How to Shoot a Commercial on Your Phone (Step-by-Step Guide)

The second is to move the product. And the third is to move the camera. But for now, let's focus on these cans and get them moving. So for this shot, I've placed the can on a Lazy Susan.
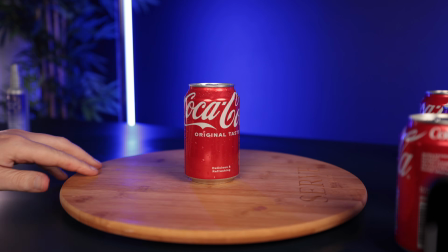273s
Again, you can pick these up pretty cheap on Amazon or from any kind of home goods store.
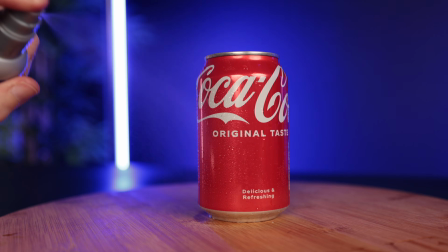278s
Again, I've given the can a good old spritz,
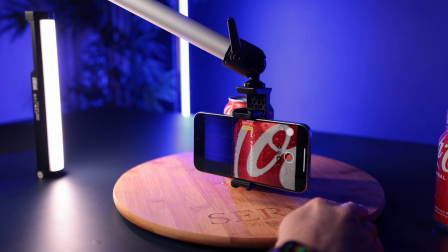281s
but another problem that I had was getting my phone nice and close to the can without it moving.
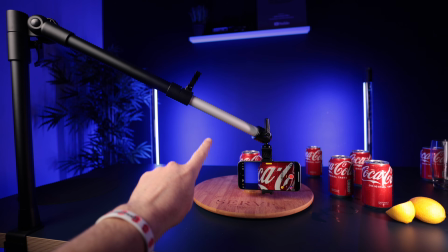287s
Because the Lazy Susan is spinning, I've had to attach my phone to this adjustable camera mount,
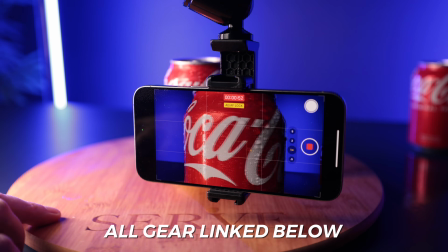293s
and this allows me to get my camera nice and close to the can and still spin the Lazy Susan.
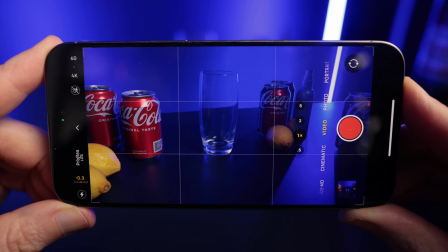298s
Also, because I know some of you will ask, I am shooting everything on the iPhone 15 Pro Max, 4K 24 frames per second.
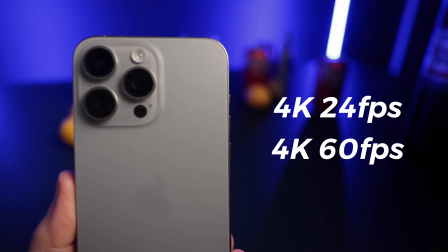305s
Some of these are in 4K 60 frames per second,
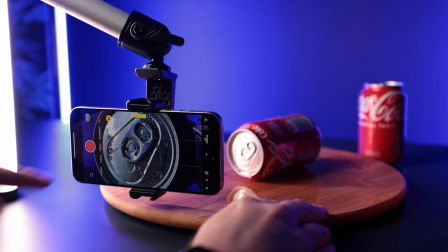308s
and I'm tapping to lock my focus and exposure for each shot. I also have the macro setting enabled for some of these shots.
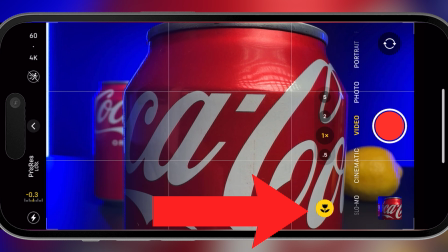315s
You'll know when this is enabled because you'll get this flower icon on your phone, and this will allow me to capture nice close-up detailed shots.
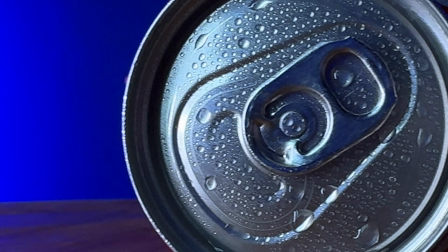322s
Now the key here is to smoothly spin the can, revealing the most interesting parts of the can and its branding.
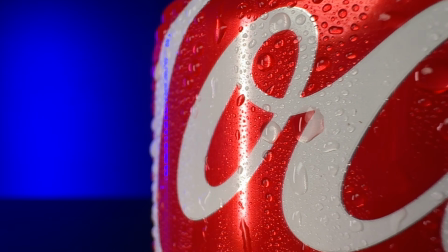328s
Extra points if you can time it just right to catch a water droplet running down the side as it spins.
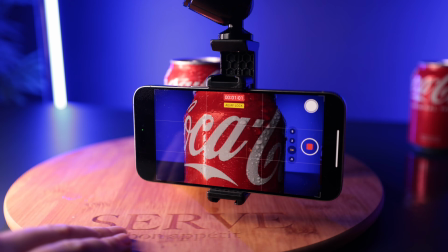333s
Now, as great as this Lazy Susan is, this one is manual, meaning that I need to spin it myself.
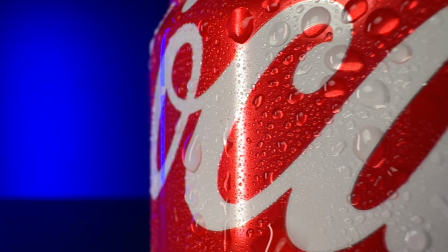338s
And the problem with this is that it can be very difficult to get a smooth, consistent movement.
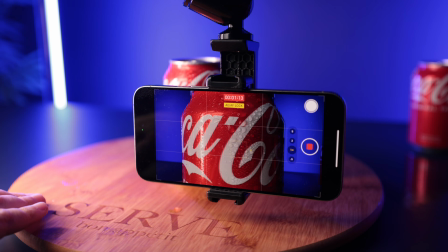343s
So if I wanted to spin this can multiple times and then speed ramp the footage, it's going to look very jerky.
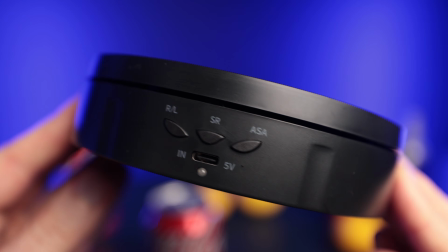350s
So if you have any kind of a budget and you plan on doing something like this, I recommend investing in an electric 360 spinner like this one here.
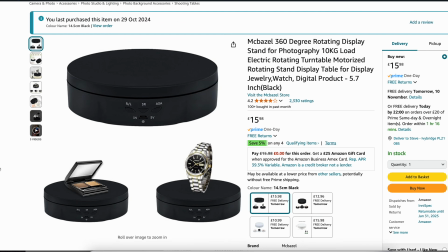358s
I picked this one up for 15 quid,
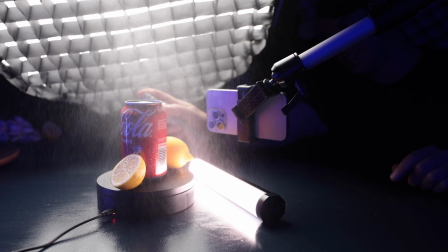360s
and the beauty of this one is that you can spin your product as many times as you like hands-free whilst capturing a smooth, consistent movement.
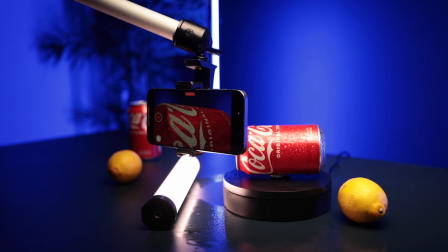367s
And this means you can get much more creative in the edit when it comes to speed ramps and sound effects.
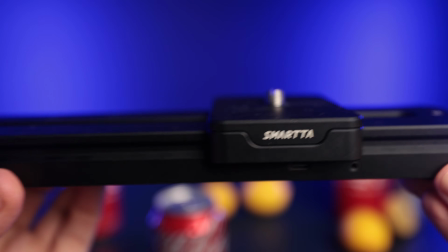377s
Now, another tool that I'd like to grab some shots with on this shoot is this mini electric camera slider.
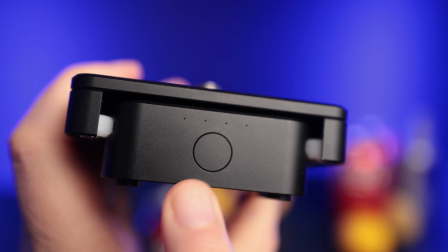382s
I can attach my phone to the top of it like this, and then by simply pressing this button, the phone will now slide either forwards or backwards or left or right.
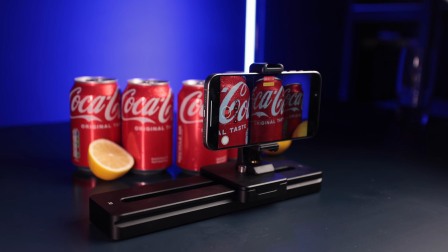391s
So I'm going to grab some shots of these cans and lemons sliding to the left like this.
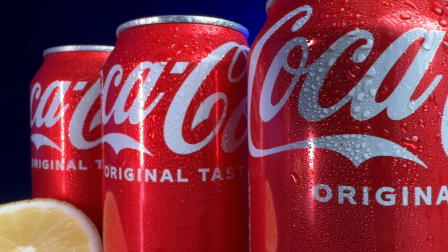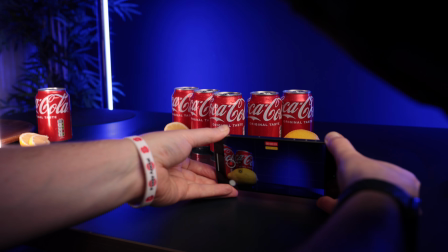403s
Now again, you don't need an electric slider to capture shots like this, just use what you have.
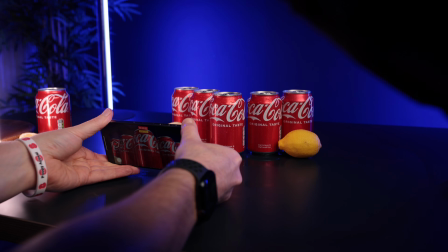408s
And if you don't have anything, just use your hands. Here is the exact same shot again, pulling back using my hands.
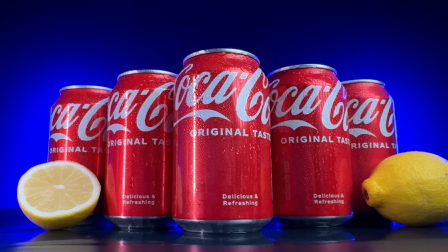414s
And if anything, I actually prefer this shot because I'm able to put a slight tilt on it.
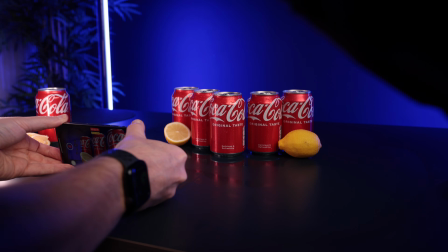418s
You can also do the same by sliding left to right.
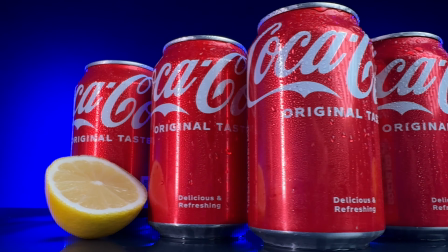421s
Your camera movement might not be as precise or consistent, but with a bit of practice, you'll be surprised just how good you can get these shots to look.
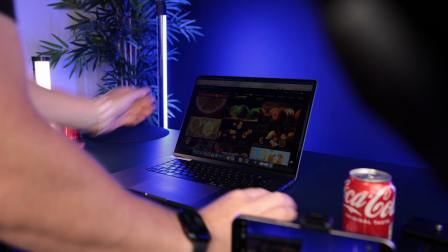430s
Now, another little trick I like to do, particularly when shooting smaller products like this one here, is to use my laptop screen as a digital backdrop.
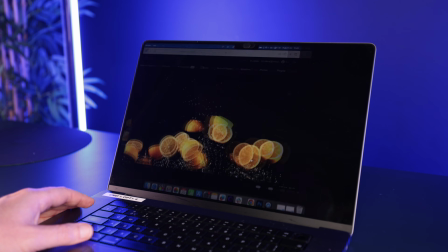437s
So since the theme of this shoot is Coke and lemons, I'm going to use some footage of some lemons launching into the air. Now, I could of course shoot this myself, but let's be honest, that's going to take time and probably cause a huge mess. So instead, I'm just going to use stock footage. I'm using Motion Array for this, by the way.
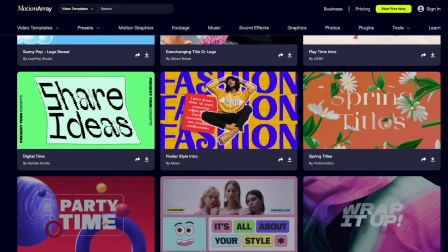453s
They've got a huge archive of stock footage, as well as many other digital assets, so really useful for your video projects.
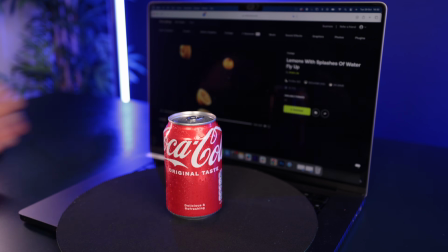460s
So I've got my Coke on my laptop, I've got my lemons exploding in the background.
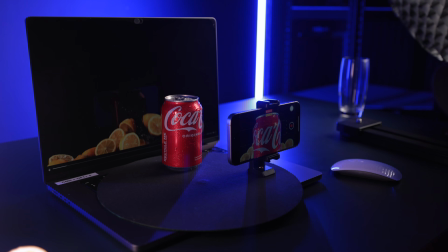465s
I'm going to hit record and see what we've got. Okay, so we've definitely got enough shots of the cans. Now let's actually capture some shots of the Coke itself. But before we can do that, we're going to need to open a can. So I've put my phone on one of these bendy tripods.
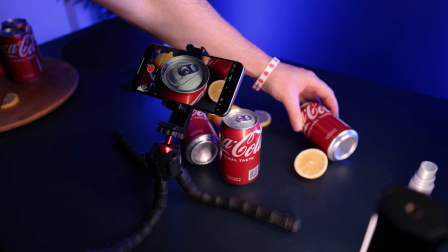482s
I've angled it down to the top of this can, and I've placed some lemons in the background to help make this shot look a little bit more interesting.
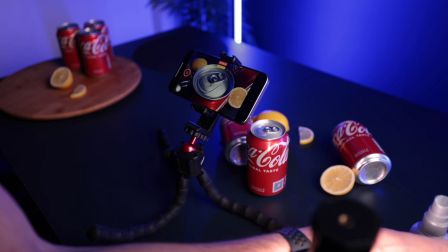489s
Now, just as I was about to open this can, I realized I'd made a classic rookie error and not spritzed the top.
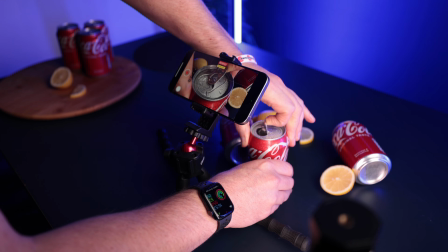495s
So I'm going to add a little bit of spritz and we're good to go. Beautiful. Okay, now no Coke is complete without a glass and some ice.
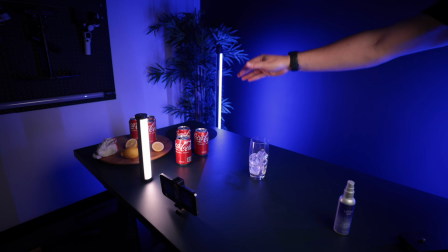503s
So let's capture some shots of some ice falling into a glass. Not the most exciting shot, this one, so let's quickly move on and pour the Coke.
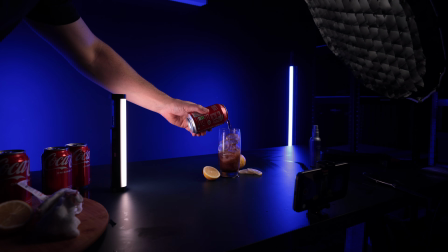511s
Now I'm going to start with a safety shot, a wide static shot of the Coke pouring over the ice like this.
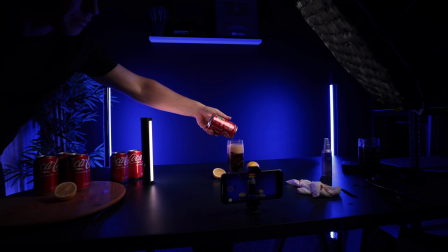517s
But I also want to try something much more creative, and this is where this thing comes in.
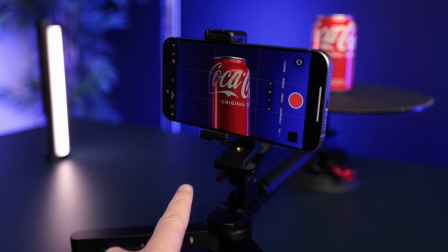522s
This is a 360 spinning camera rig. You put your camera or your phone on this bit here, you place your product or your focal point on this table here,
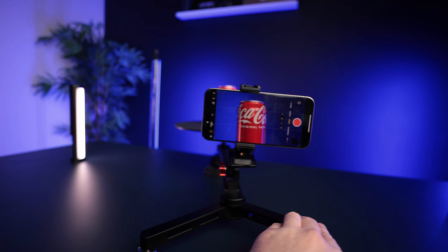531s
and then the camera spins around it like this.
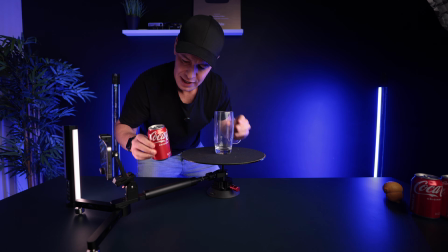534s
So what I'm thinking is if I put a glass of ice on this table like this and then pour the Coke whilst the camera
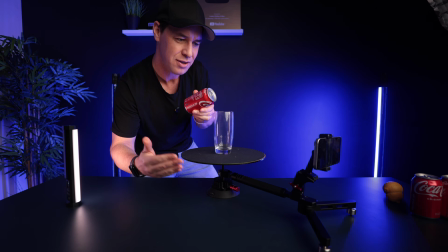542s
spins around like this, we should get a shot spinning around the glass as the Coke pours.
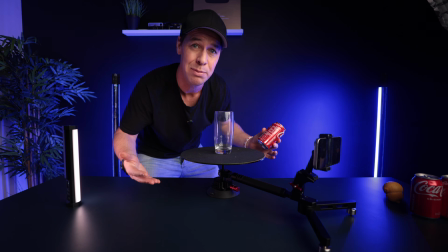548s
I'm going to have to do this all by myself, so I'm not sure how successful this is going to be, but let's give it a go. Also, to save keep opening cans and wasting the good Coke,
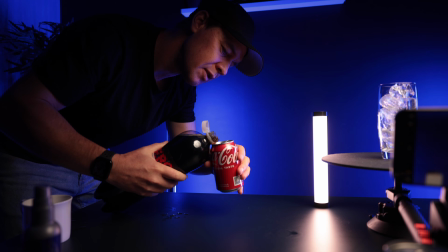556s
I'm just going to fill up this can with some cheap cola. Okay, glass ready, can ready.
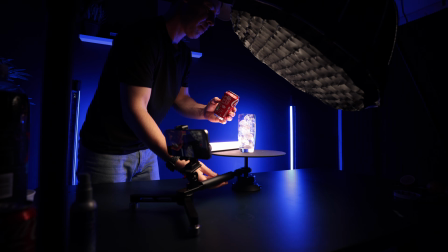561s
Let's get the camera in position, pour and spin. I reckon I can do this at least a few times before the glass gets full, so let's maximize our shots.
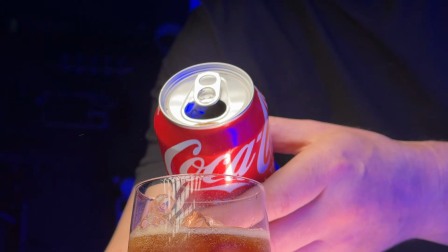571s
Also, I'm going to shoot some of these shots at 4K 60 frames per second and a few more at 120 frames per second.
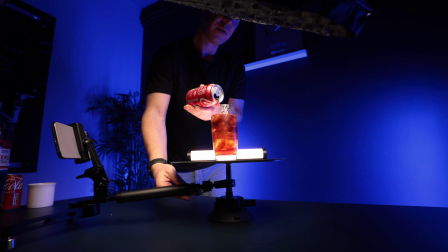578s
I will need to drop the resolution down to 1080p for this, but let's give it a go and take a look.
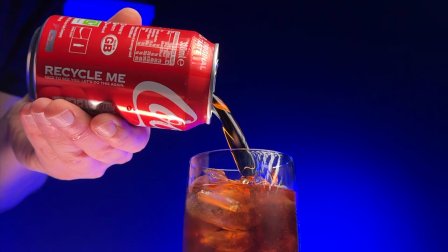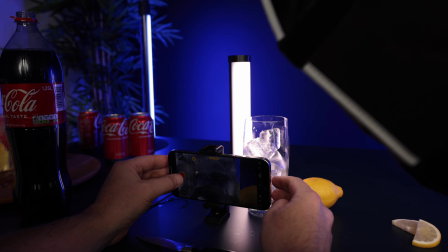589s
Okay, not bad. We are doing well, but we're definitely missing some close-up detailed shots of the bubbles and the fizz filling the glass.
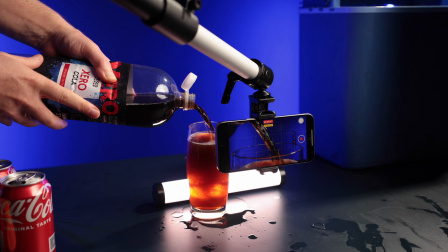597s
So let's get our phone nice and close, macro setting enabled, and pour some drinks.
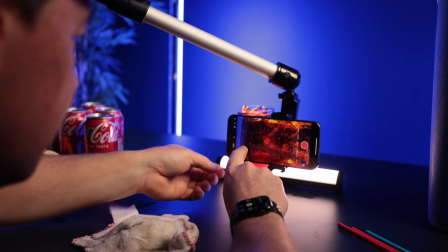603s
Okay, so what I've noticed here is that in order to get the best shot where the bubbles are in nice crisp focus,
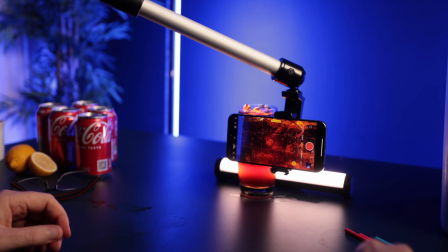608s
you first need to lock your focus and exposure when the glass is full, and then not move the glass because that will change the focus.
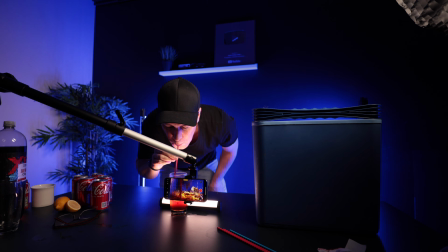616s
So I've been having to empty the glass without moving it by sucking the liquid through this straw.
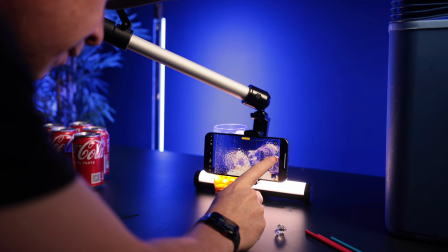621s
And look, as you can see at the start of this shot, it looks very overexposed because it is.
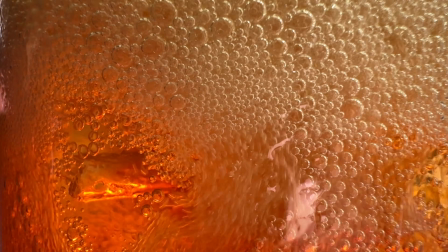626s
That's because I've locked the exposure for when the glass is full, not empty. Also, you can't see the can in this shot, so we're back on the cheap fizz.
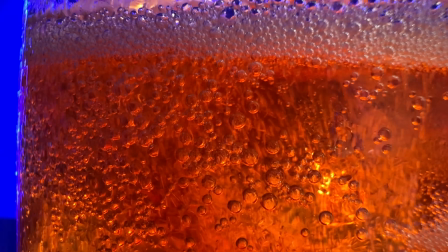634s
Now, the goal here is to capture fizz, bubbles, and movement. And the key to this, apart from getting your camera nice and close, is to backlight the glass.
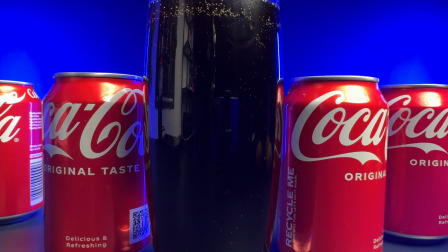643s
Without the light behind the glass, the Coke will be really dark with not much interest or detail,
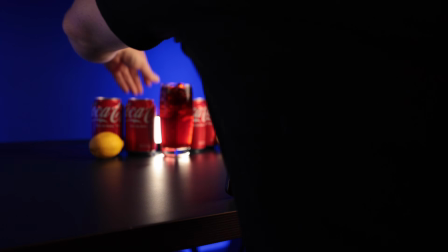648s
but as soon as we shine some light through it, we immediately see the bubbles, the fizz, the ice, and this makes for a much more pleasing shot. Okay, I am so close to having everything that I need for this final sequence, but one thing I'm definitely missing is a hero shot, the final shot to this sequence, and I really want this to be a good one.
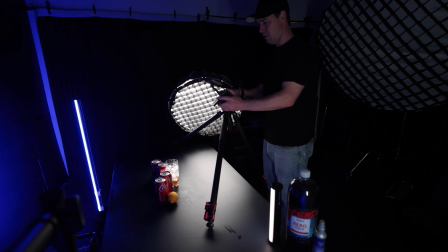666s
I want to end this commercial strong. Now, I had this idea of using my tripod as a DIY camera rig that starts with a top-down shot
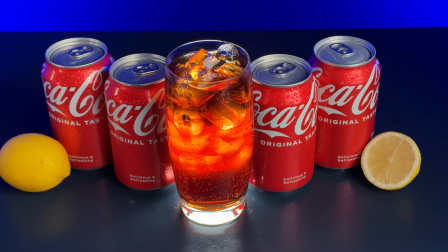674s
and then pulls back and down to reveal a glass of Coke sat between some cans and lemons,
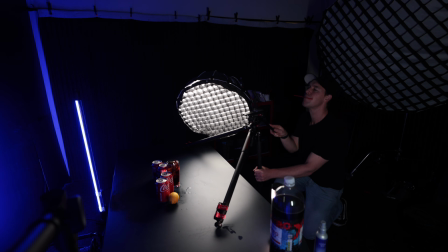679s
but this was much harder to pull off than I anticipated. The main problem with this is that when you shoot on a phone, your lens isn't centered like a traditional camera.
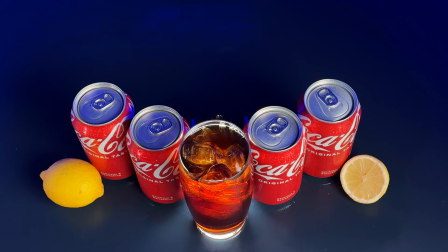688s
It's off to the left or the right, so capturing a perfectly symmetrical shot like this was incredibly difficult.
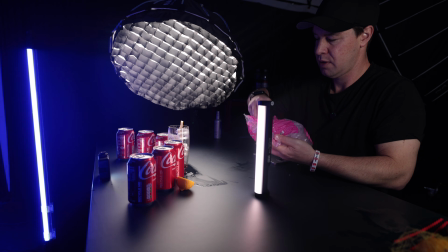694s
That, plus I just couldn't nail the camera move. So instead, I thought I would try something a little easier but still had that hero shot feel to it.
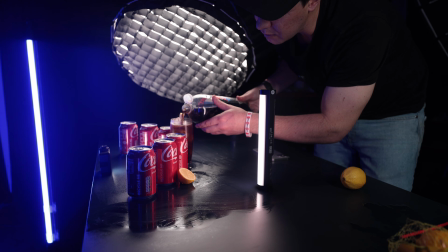702s
So I placed a slice of lemon on the rim of the glass, poured the last of the Coke to create some bubbles and movement,
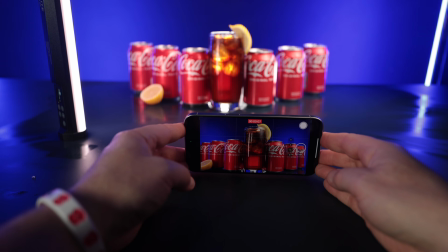708s
and then started with my camera nice and close and pulled back. I ended up being really happy with how this shot came out.
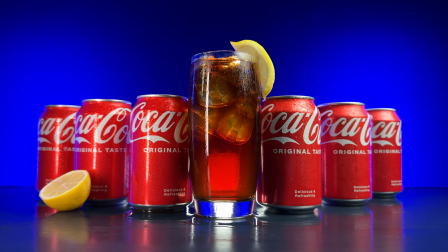715s
The perfect hero shot to end this commercial.
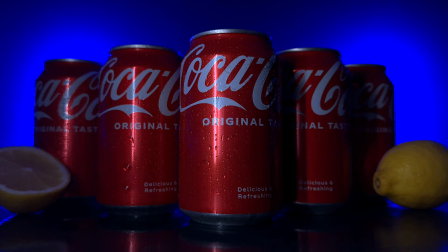718s
Now at the moment, of course, we just have a bunch of random clips with no music, no sound effects, and without all of this, this commercial is just going to feel cheap and amateur. So I'm going to grab as many digital assets as I can to help raise the production value of this sequence.
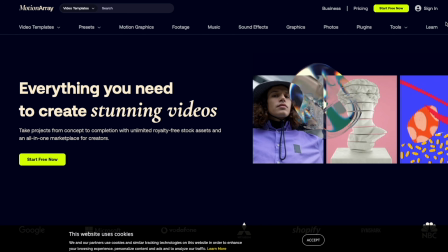731s
And for this, I'm going to head over to Motion Array. Motion Array literally has everything that you could need for your video projects.
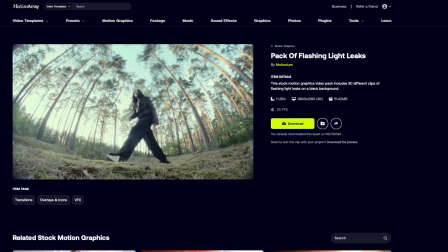737s
Stock footage like the lemons that you saw earlier, overlays, title templates, music, sound effects.
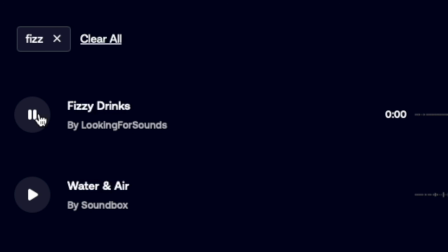743s
So if you didn't capture the sound effect of a Coke fizzing or pouring, for example, you could just download it here.
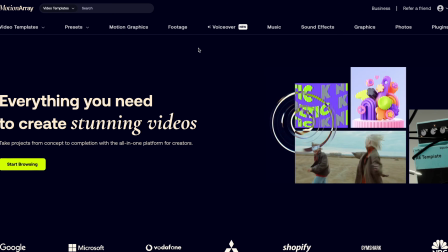749s
But also, very interestingly, they've just released a brand new voiceover feature, and this is something that I'm really keen to experiment with.